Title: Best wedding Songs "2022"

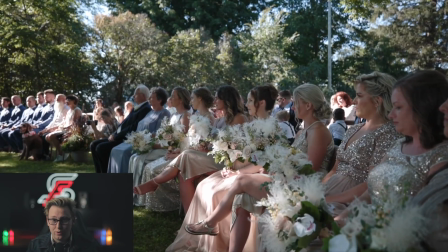492s
If you're going to do wider angle shots, this is where you're going to do it, where you're showing the crowd and showing all the people that show up for the wedding.
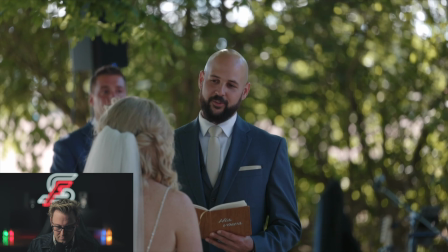499s And generous person I know. Thank you for always laughing at my jokes, even when we both know they're not funny,
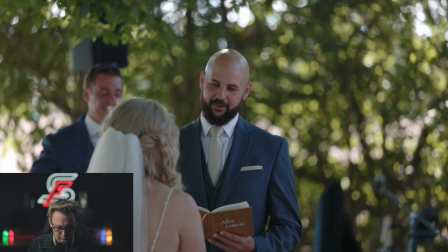505s and for supporting me in all of my goals, be they realistic or not.
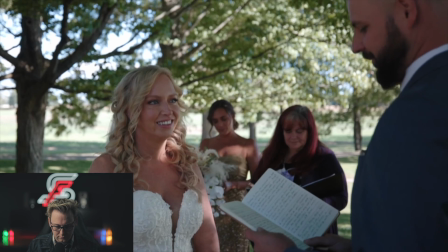509s Thank you for being selfless, continually putting other people's interests above your own,
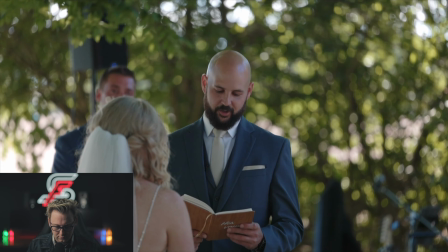515s and for genuinely accepting everyone, regardless of their form. Thank you for being you.
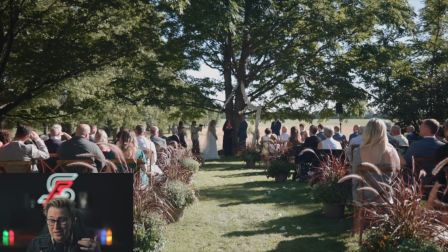522s
Now right now I have 3 cameras, and I have them set up on the sides,
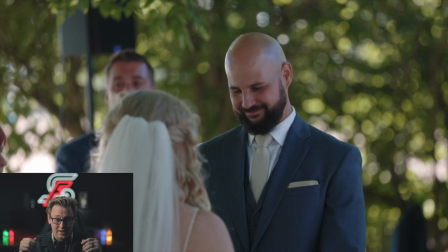528s
pointing at the bride and groom, and I go around with one gimbal.
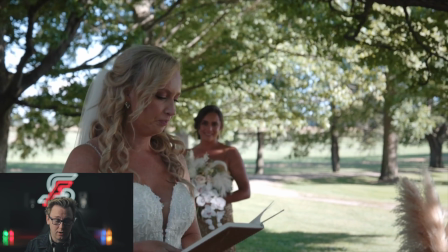533s
It's always good to get the bride's speech in there,
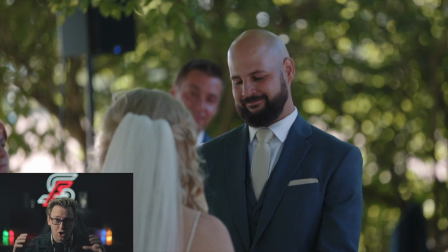538s
and I wish I had hers on a tripod, but I didn't have hers on a tripod.
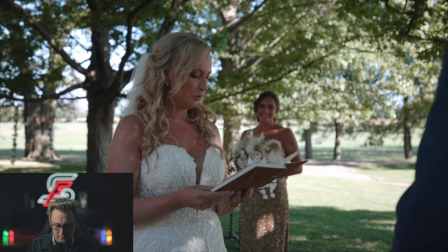543s
I was going around with the gimbal, and I only had 2 cameras at this point.
Your salsa moves would sweep me off my feet and lead me to standing here today.
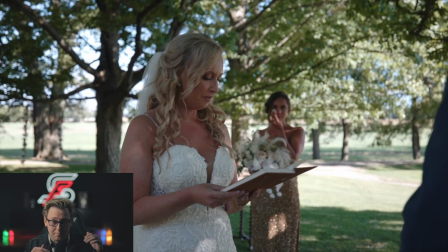551s
Now the audio here isn't the best just because she wasn't wearing a mic.
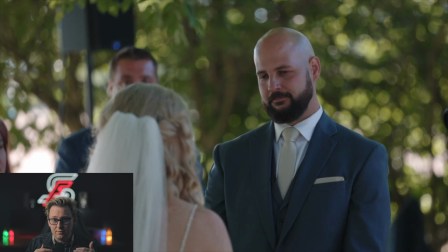556s
He was wearing a mic. Sometimes you have brides that just don't want to wear a mic, and actually that
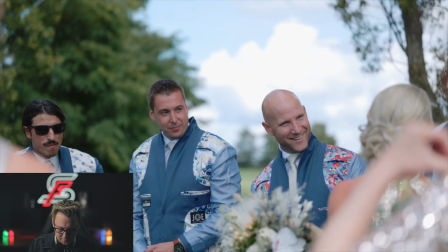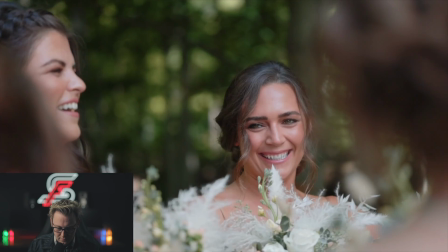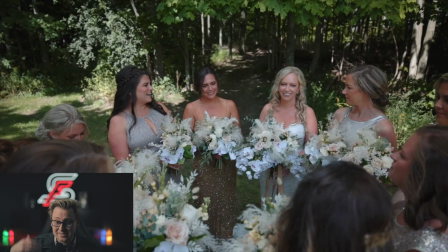572s
happens both. Building excitement. The music is loud.
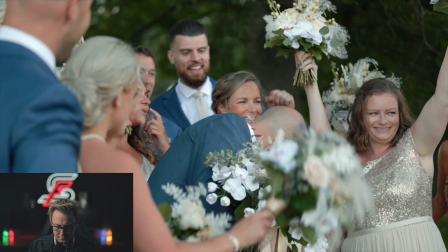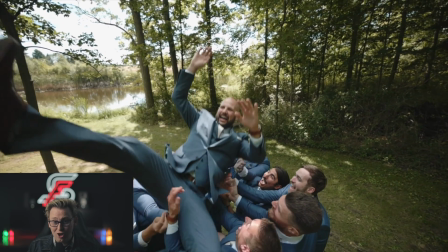584s
Love that shot.
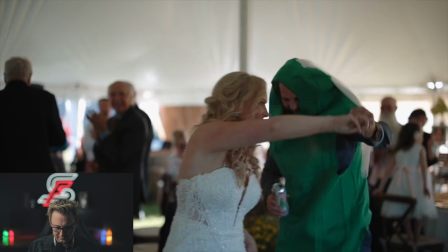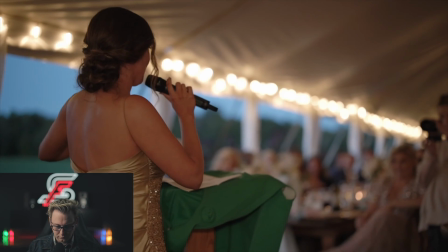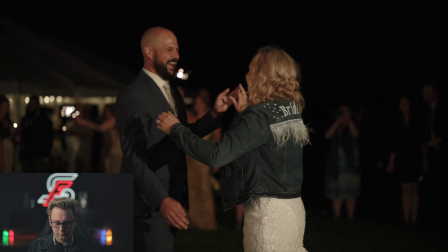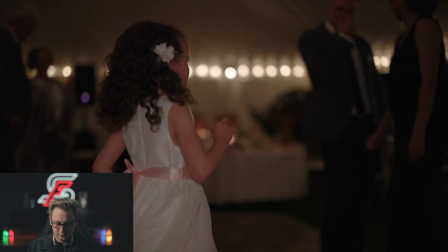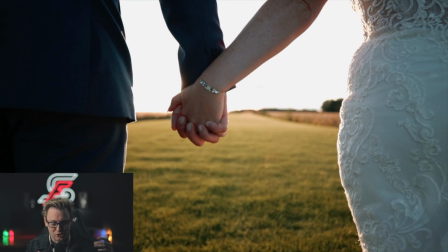613s
Sometimes it's nice to end the way you started as well, which is a nice little touch.
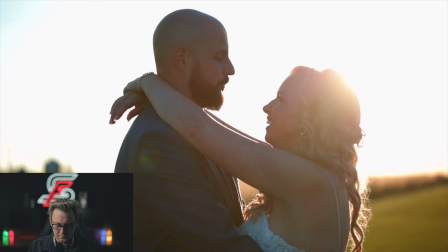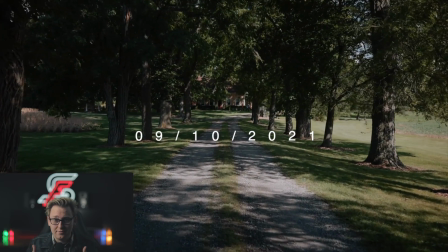624s
And there you have it. I like to end like that for that video because that song kind of ends just like all of a sudden. So that's a good way to end it. You know, you put the date on there, or if you want, you can put their names with like the sounds of the birds and the trees and all that, because that's where they live and that's where they had their wedding, is right on the farm. All right, so moving right along, this next song is called Hold It All Together by the same band. I really like these guys. They have that where it's kind of cinematic, soft, and then a lot of their songs kind of build. So that's why I like this band a lot.
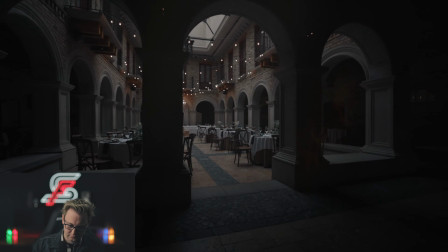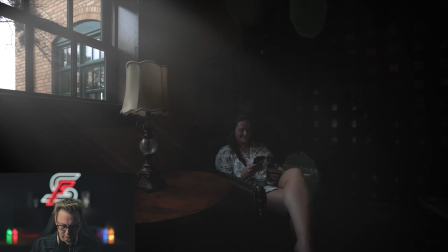666s
Fast forward thinking.
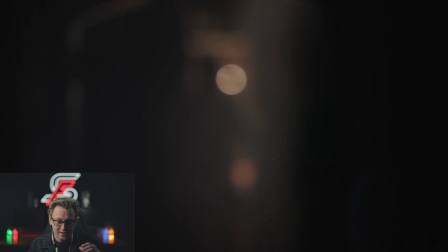669s
So opening with that sunbeam coming in, that actually is a plugin by Motion VFX,
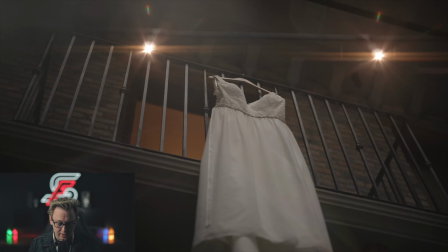677s
and it just looks great. Same with this right here. Those lights are actually not on.
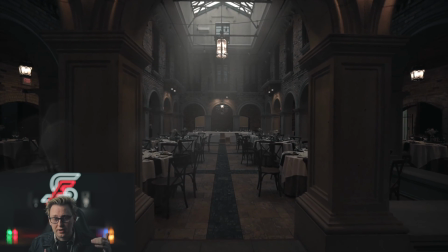682s
They're completely a plugin. So when you get plugins like that to up the production value for your videos, it goes a long way.
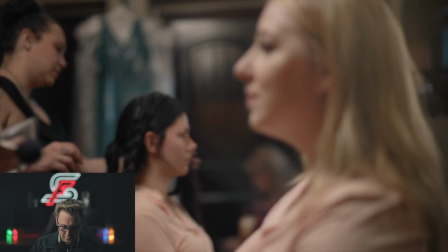689s If we run about, I'll be ready where the pieces fall tonight.
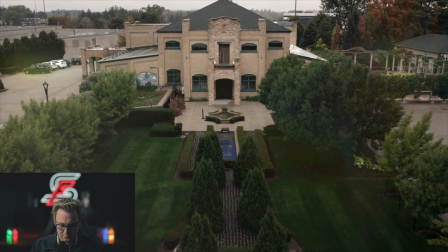697s If they fall again, it's an
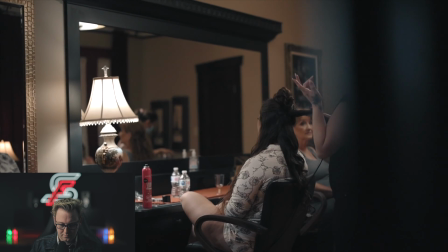701s honor to wait here, thrown out in the wreckage.
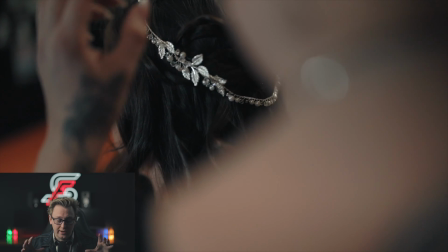706s
Now this place had a lot of beautiful, like, just, it looked like a castle.
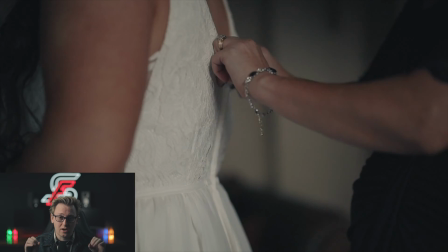712s
It looked awesome. So I got a lot of wide angle shots here.
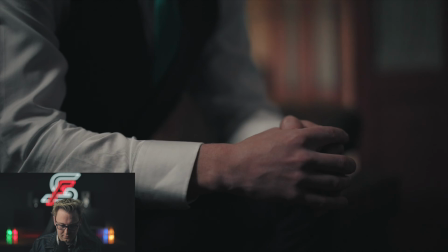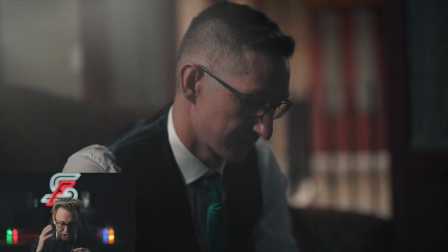720s
Nice cinematic, the sun coming in here, shades, highlights and shades on one side of the face, looks great.